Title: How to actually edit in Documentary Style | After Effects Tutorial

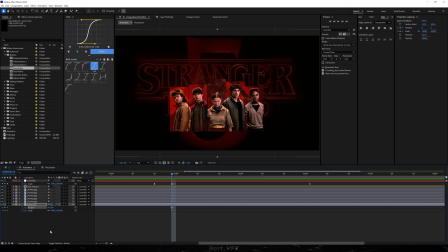And here we need two properties, which is scale and also position. Now I'm gonna move over to the right to that keyframe. And we're gonna make sure to scale it down and I'm just gonna place it in the upper right corner.
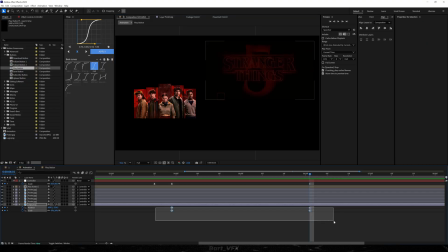I might have made it too small, so we're just gonna do it like that. And now to these keyframes, what you wanna do is hit F9 and we need to apply the same graph as over here. So I'm just gonna read the values for that graph, which is the mid graph, and I'm gonna apply it over here.
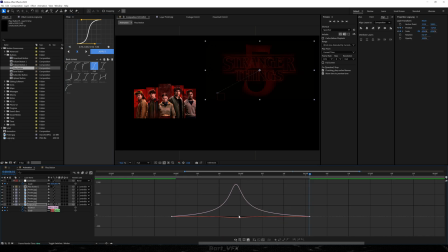In case you were wondering, it's just a mid graph like that. So let's see now.
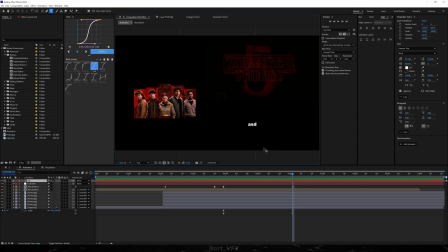And then what you wanna do is grab the type tool and you wanna type in the date over here, which I'm gonna show you in a second.
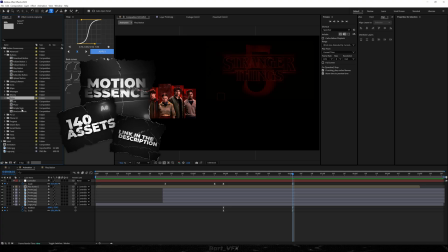But instead of that, I'm also gonna use motion essence. So I'm gonna head over to notes and we're gonna grab the simple note and drop it on the timeline.
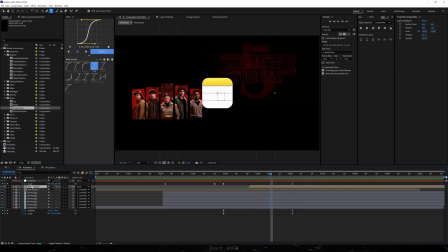So over here, we're going to mess around with this. So first, I'm gonna make sure it's parented to our controller. So you wanna do the same with your date. And I'm gonna place it in the right bottom corner.
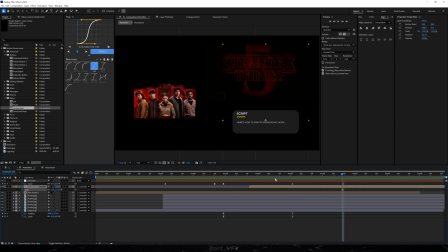We can also scale it down a bit. All right, so this is gonna be pretty cool, but we need to make sure to change the text within that node.
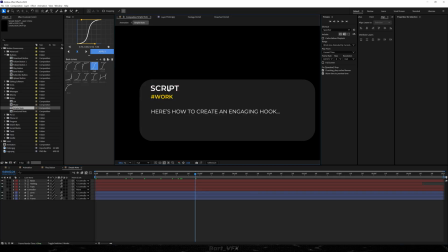So I'm gonna go over here and instead of this, we're gonna type in Stranger Things. Then as for the hashtag, I'm gonna type in season 5. And here we're gonna type in our date. So I'm gonna double click on the text and we need to use the date from the first episode of season 5 from Stranger Things. So essentially the current events are taking place on November 3rd, 1987.
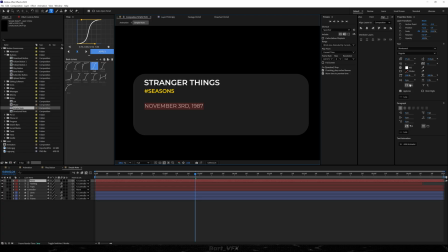I'm just gonna turn off the caps And actually for this, I'm gonna use a different font. I started really liking this one, which is the owner's text, and I'm gonna bump up the font size.
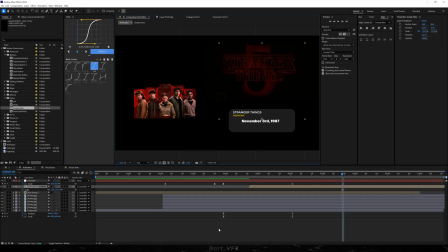So now I'm just gonna place it in the middle, and then we're gonna go back to our animation. And once you create your date, just make sure to apply the typewriter effect. So if I just type in anything, you're gonna have a preset called typewriter. So just use this, and we're gonna offset it a bit.
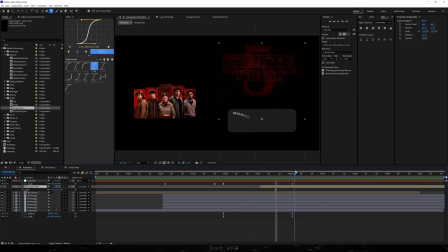And then we need to create another movement that is gonna go towards our node. So I'm gonna make sure to create another null object, and this is gonna be our controller 2. And now all we need to do is just parent our controller to controller 2, and we can start creating movement with this now.
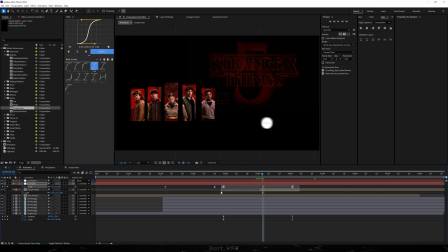So the reason we've done it is because we wanna overlap the keyframes, and if we overlap the keyframes, we're gonna remain the momentum. And remaining the momentum is actually the key to creating smooth edits. So just take a look at that. So I'm gonna create a keyframe for position, also for scale.
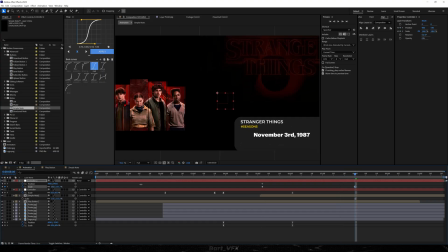And I'm gonna move over here, and we're just gonna zoom in, go lower, and go to the right.
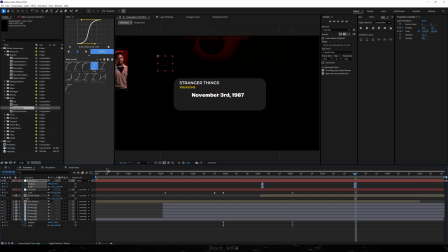All right, something like that should do. I'm gonna select all the keyframes, hit F9, go to the graph editor, and essentially we're gonna use the mid graph. So you kind of wanna have that movement going whenever the text is revealing with a typewriter effect. So I'm just gonna make sure it's set like that. And we can actually start it a bit earlier.
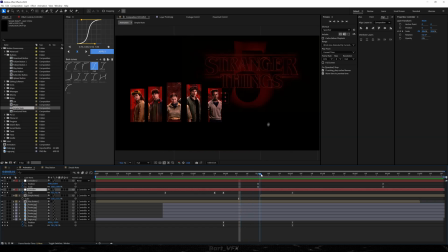So if you take a closer look at that layer, here the movement is still going on while we introduce another one. So that way we got both movements intersecting, and this is causing that great momentum.
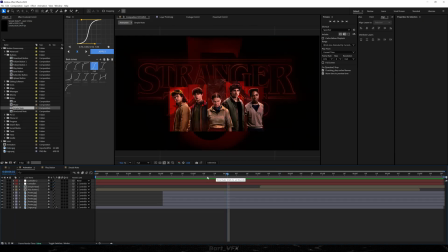And now we're gonna spice it up in a way that will make this whole animation look like it's actually documentary editing style. So I'm gonna create a new adjustment layer. We're gonna call it blinds, and I'm gonna add Venetian blinds effect. Here you want to mess around with the settings, so I'm going to set the transition completion to 10, and also the width is going to be set to 3.
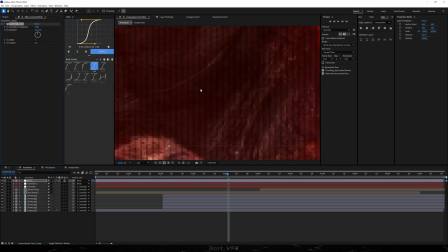So this is going to give us these vertical lines over here, which is already making it look like it's on an old TV.
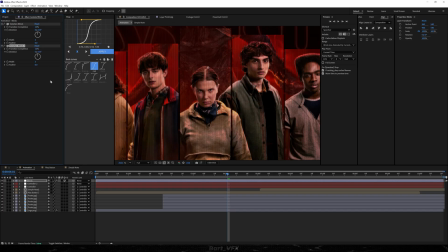But what I'm going to do is duplicate that effect, and I'm going to change the direction to 90 degrees.
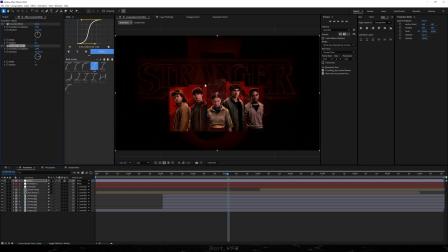So now it's going to be even better, especially if we zoom out. So before and after. Then what we're going to do is create another adjustment layer. We're going to call it color, and we're going to add Lumetri color to this. Here we need to mess around with a few values, so I'm gonna first go to the basic correction, and we're gonna set temperature to 60.
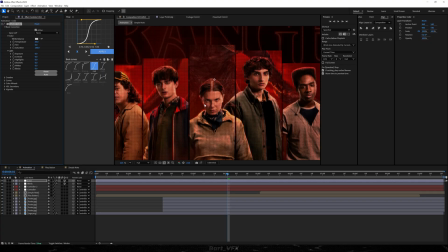So this is gonna give us that warm touch, but we're gonna suppress it with the blue shadows in a second.
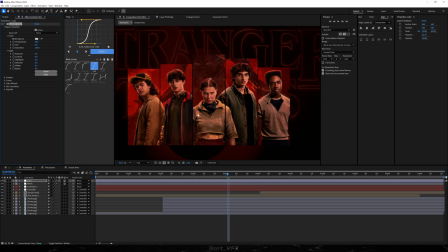So we don't wanna go for entirely warm touch, we rather wanna go for something in a vintage style.